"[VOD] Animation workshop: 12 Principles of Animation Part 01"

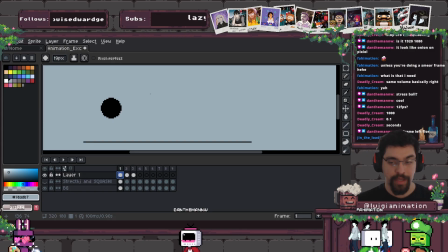timing is how long it is, which is what we were just talking about, whereas 12 FPS or 24 FPS, depending on the length of time you've left the frame on.
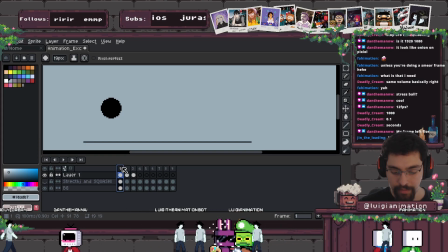So in this case, let's go for pose 1, we'll make that 1 second. And pose 2 will be like 0.1 of a second, and frame 3 will be 0.1.
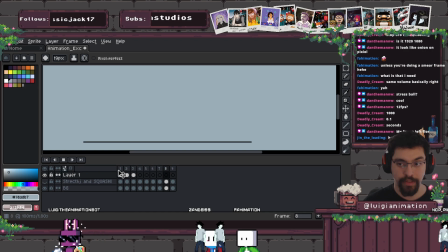So when we play it, it holds it for a second, and then it shoots it forward.
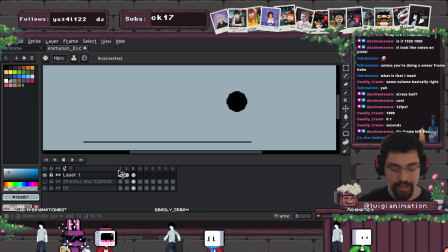So this bit you're seeing is mostly timing, so how long each frame is on for.
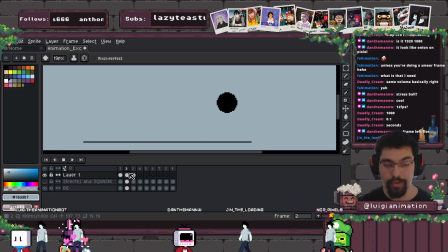Spacing, it's what illusion you've seen because of it.
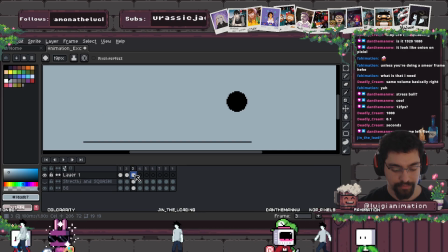So if I were to do... Oh, let's go back with this.
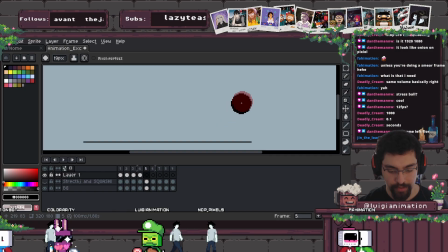Turn onion skinning back on. If we make the spacing even smaller still, and then we hold that there. So we then change the timing to a second.
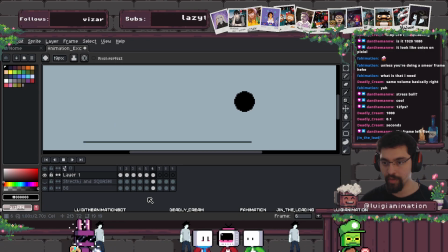We create this illusion of movement where it holds,
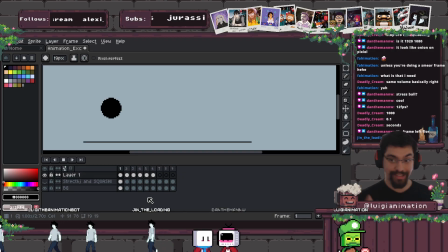shoots, and then it slows down, which is another aspect of animation called slow in, slow out.
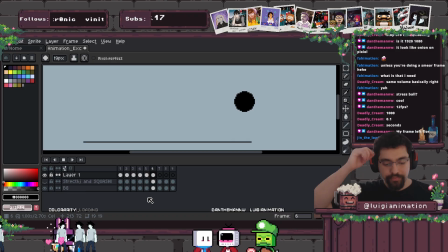So slow in, slow out is basically where you start
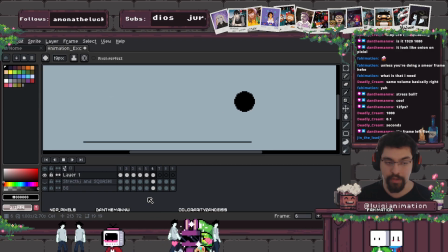slow and you start your movement slowly and you end your movement slowly. So it's the same as easy in or easing in.
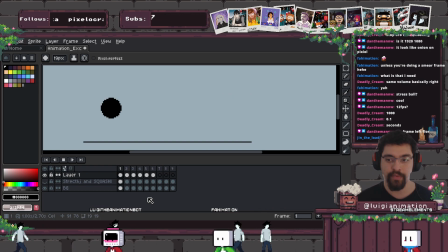If you're more into motion graphics, it's the same thing as easing a piece of animation.
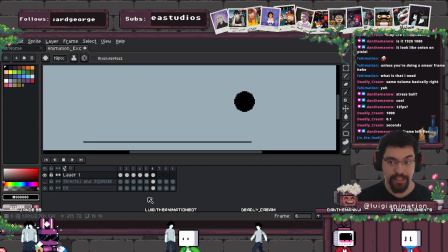In this case, it uses the principles of timing and spacing to create the illusion of slowing in and slowing out an object.
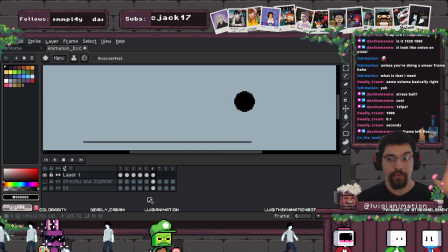Where in this case, we're holding a frame, so we're using the timing to hold the frame for a little bit longer, not actually painting any more frames, but just making that frame stay on for longer. So in this case, we'd be animating on 2s or on 4s.
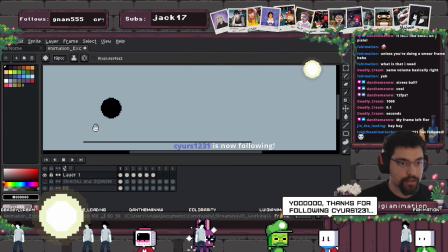Thanks for the follow. Wait, sorry, I can't see the name. Who followed?
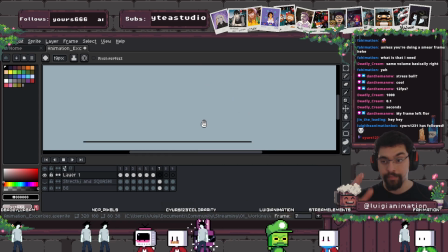Welcome, Cyrus. Welcome. So yeah, to think about timing or to practice your
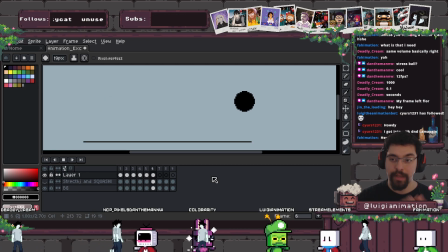timing, that's the easy bit, because you could just mess around with how long you leave a frame on for to create different types of illusions. So in this case, we hold the frame for a second, so we don't draw anything else. It's just that frame 1 held for a second.
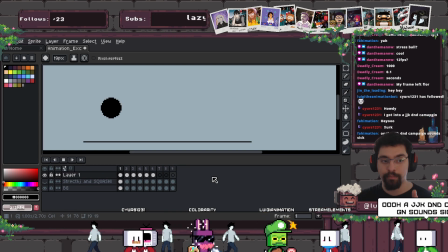And then we use spacing to create it going really fast from one point to another, because that's the massive difference in space between each thing.
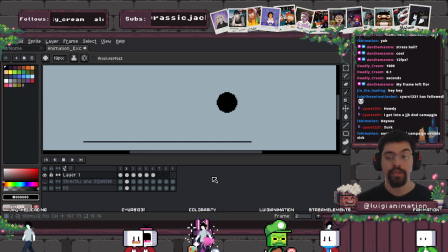For frames 4, 5, and 6, the spacing is very small, so it gives the illusion that it's going a lot slower than it actually is.
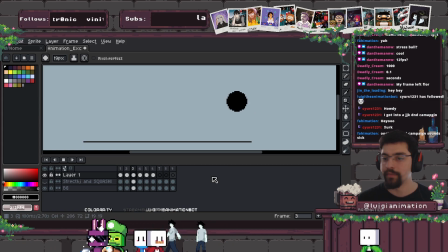But we can hold those frames to give different types of things. So experiment.
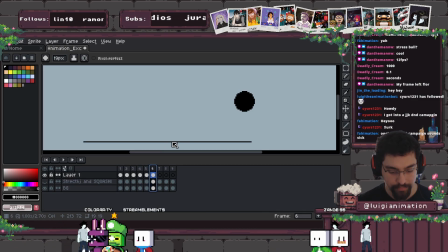So in this case, let's see what happens when we increase the frame number here to 200. And then we go frame 6 is going to be held. Okay, frame 6 is fine there. Frame 4 is going to be 400.
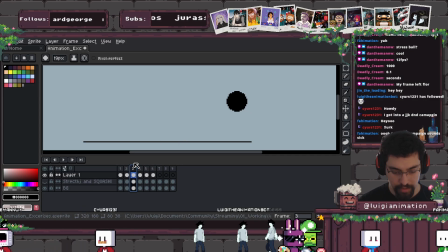Frame 3 is going to be, let's make it 600.
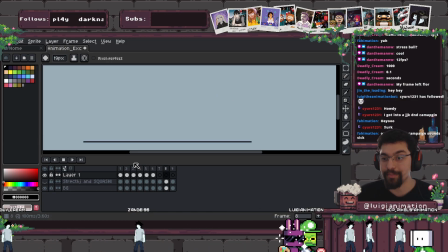And then this is the, oh, it looks really choppy because we increased the timing, but the spacing is still the same.
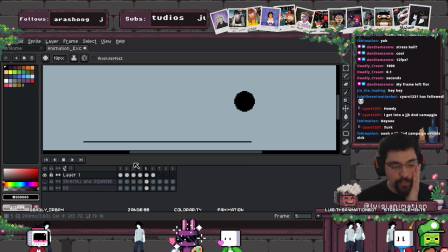I'm just trying to think of the best way to sort of think about it. Yeah, timing is duration. So what is that on the tins? Nothing complicated.
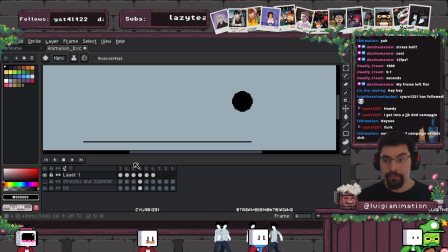And then spacing is change in frame. Like how much are you changing in your poses?
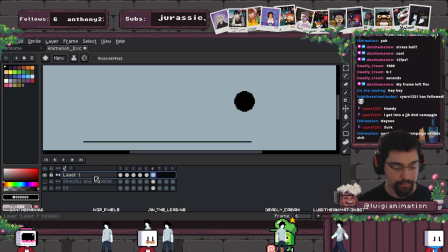And you can create different types of effects, and you can play around with it, you can hold it.
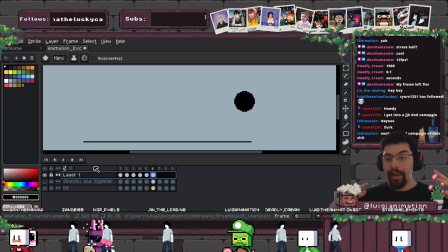Yeah, it all has the same sort of concept.
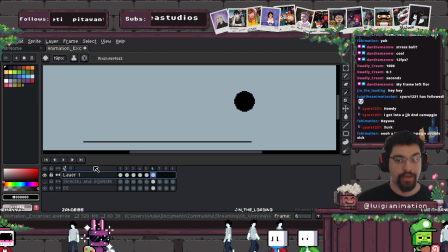So whenever you hear me talking about 12 FPS, 24 FPS, animating on 1, animating on 2s, that's all to do with the timing of the frame. Because if I'm going to be animating my stuff on 2s,
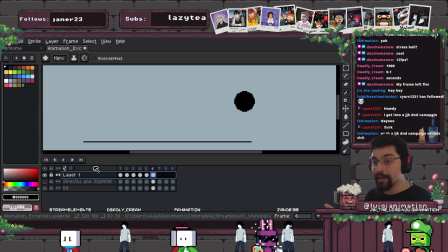like it's going to look a lot more choppier and a lot sort of like quicker than if I was animating on 1s, and timing was the same across all of them. It just looked like a smoother animation. But you'd have to draw more drawings.
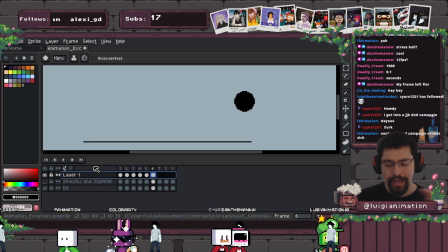So they all kind of connect, but they have their own individual like nuances you can mess around with.